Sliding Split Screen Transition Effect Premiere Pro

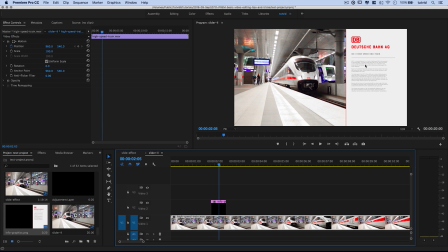493s
The image was created in 1080p, so 1920 by 1080, and just made the graphic all transparent, like I said, exported to PNG, so it all is going to line up just perfectly when I first and initially drag it into my Premiere Pro document here. Now, I want this obviously to slide on and then slide off in a somewhat more graceful manner than just blinking and appearing.
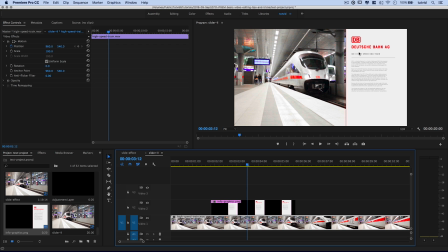511s
I'm going to drag this graphic out so it appears for a longer period of time, explains, you know, kind of about this Ice 3 train, which we see here on screen, and, you know, it is what it's just some info from Wikipedia or whatever. So, with this, I'm going to go back to my effects panel, and I'm going to go with the push effect here.
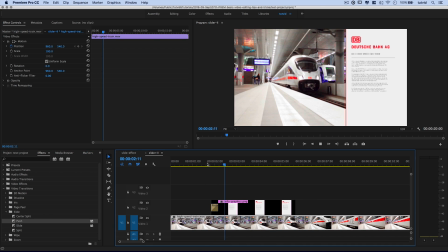528s
I'm going to drag it and drop it on the front of my info card. So when I do this here, you can see the card is pushed right across the screen, but it's really not at all the effect I'm looking for. I want the card to come in from the right. So what I want to do is select my push transition.
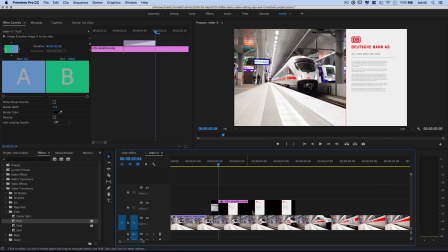540s
I'm actually clicking on that push transition right there on that video clip, and I'm going to tick on reverse. See, there's reverse. I'm going to tick it on. Boom. Now what's going to happen is it's going to push, voila, right from the right.
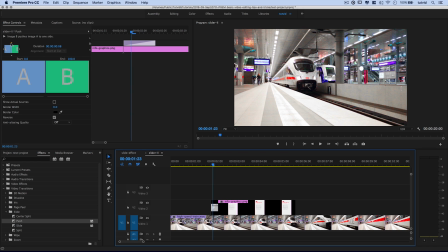552s
And oh, by the way, if reverse doesn't work for you, you can use these arrows up here and say have it push down from the top.
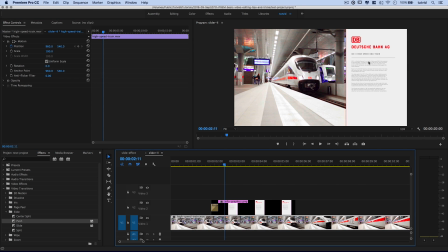557s
So we go north to south, and you can see it's going to push just like that. Or we could go south to north.
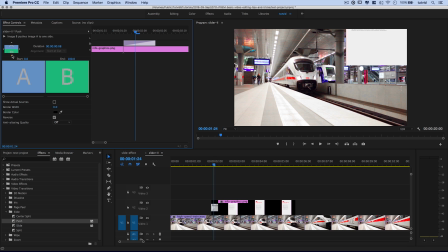563s
Oops, let me select that pushing. South to north, and have it just drop right in from the top.
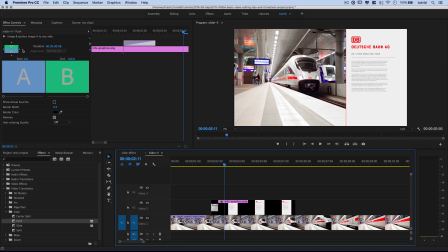567s
So you got all kinds of options with the push. It's really pretty cool. I'm going to push it in from the side again, and we can see, oh, wrong side.
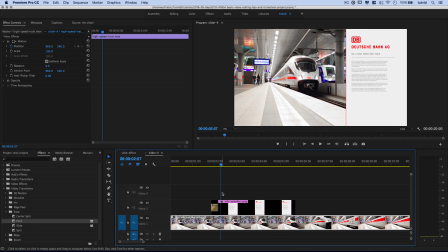574s
I always get this mixed up. What am I doing here? Let's push it in from the other side. Ah, actually, I was getting mixed up because we still have reverse checked on.
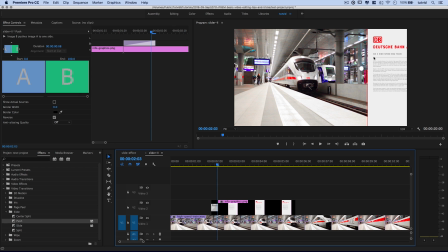581s
So, of course, a top to bottom would start at the bottom and go to the top because reverse is ticked on.
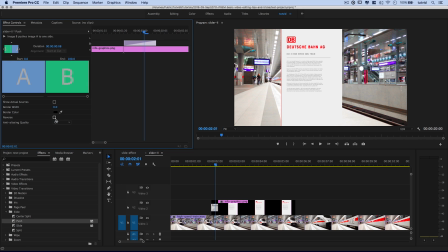585s
I'm actually going to make sure we do this the right way. Let's shut reverse off and let's just go east to west like that, right?
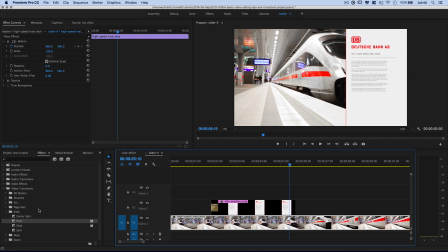592s
Keep it nice and simple. Boom, pops right in. The reason I want to do it like that is because we're going to apply the same push transition on the way out, and I don't want to have things confusing.
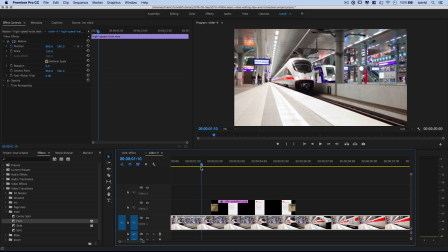601s
In fact, I think the default is going to work perfectly for us. Whoop, just slides it right off screen. So we slide on, and then back here at the end, we slide right off. Cool. Now, obviously, as this slides on, we would like our train to slide over to the left a little just to kind of recenter the video clip.
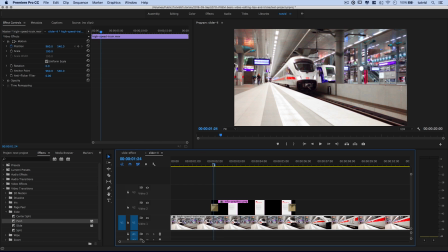615s
So what we'll do is we'll kind of do this manually. We'll use the arrow keys and wait until the animation begins right there.
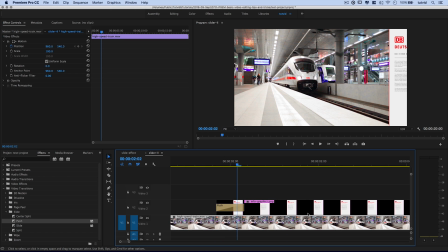621s
And you can see it's a very short animation, in fact. We can zoom in on it, right? And we select the high-speed train, and we'll do exactly what we did before. We still have the animation keyframe stopwatch activated, so animation is still kind of turned on, if you will. I'm going to choose to add a keyframe right here, and I'm going to use my arrow keys 1, 2, really over the course of 2 frames,
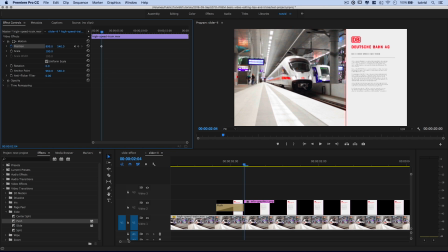638s
it's going to bump right over, and then what I'm going to do is just use my hover over that number, and I'm just going to slide it over until it looks about the way I want it, and Premiere Pro is going to auto keyframe and place that second keyframe. In fact, if I just use my plus button and zoom in, I can see there are 2 keyframes. I'm going to hover over or select both keyframes, right click, and I'm just going to choose to ease.
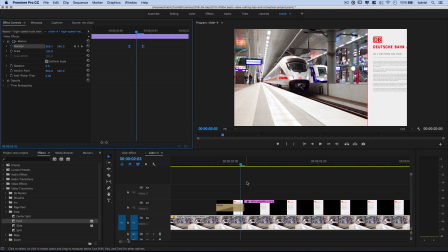657s
Let's try easing these in. Let's see what that looks like. And now let's just play through this.
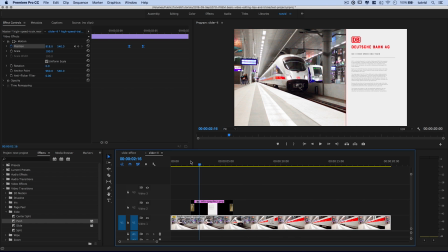662s
Voop, just slides right over. All right. And we do the same thing on the way out, right? So we just zoom in on this.
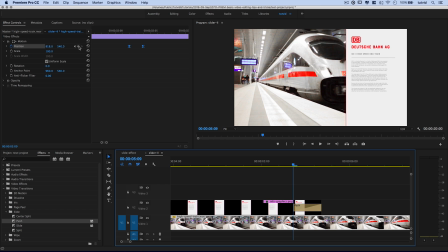667s
The animation is going to begin right there. I'm going to go ahead and make sure I add a keyframe. I'm going to zoom out here in my animation timeline. Added a keyframe there. 1, 2, 3 keyframes over. And we're just going to hit that reset parameter button as we did before.
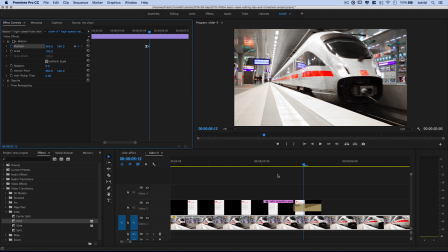679s
Select that keyframe, right click, temporal interpolation. We're going to ease this in as well. And let's just watch the whole thing start to finish.
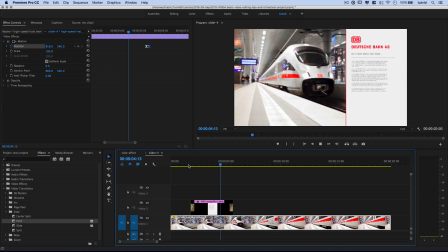686s
So we begin, the info card slides on, the video recenters itself, and the opposite happens when the info card slides off.
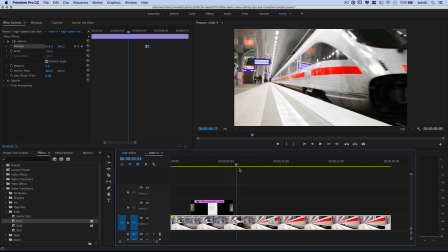693s
So it's really pretty simple. It's pretty straightforward, and you can use it for so many different things.
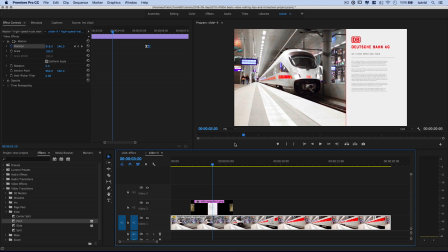698s
And obviously, you saw we could make info drop down from the top or pop up from the bottom and, you know, left or right, and the video will readjust itself, and it looks just really, really cool. So I hope you really enjoyed it and liked that little tutorial on how to create that kind of pushing and pulling effect a little bit. I kind of dig it. I think it's kind of cool. I think it's useful. I use it a bit in my tutorials as well when I just need to display a little bit of information on one of the sides or, you know, any of the sides, really. In fact, we used it in the intro to this tutorial. If you enjoyed this tutorial, make sure you follow me over there on Instagram at Tutvid. That's T-U-T-V-I-D. We're moving into a new studio space, so lots of cool behind-the-scenes stuff coming soon.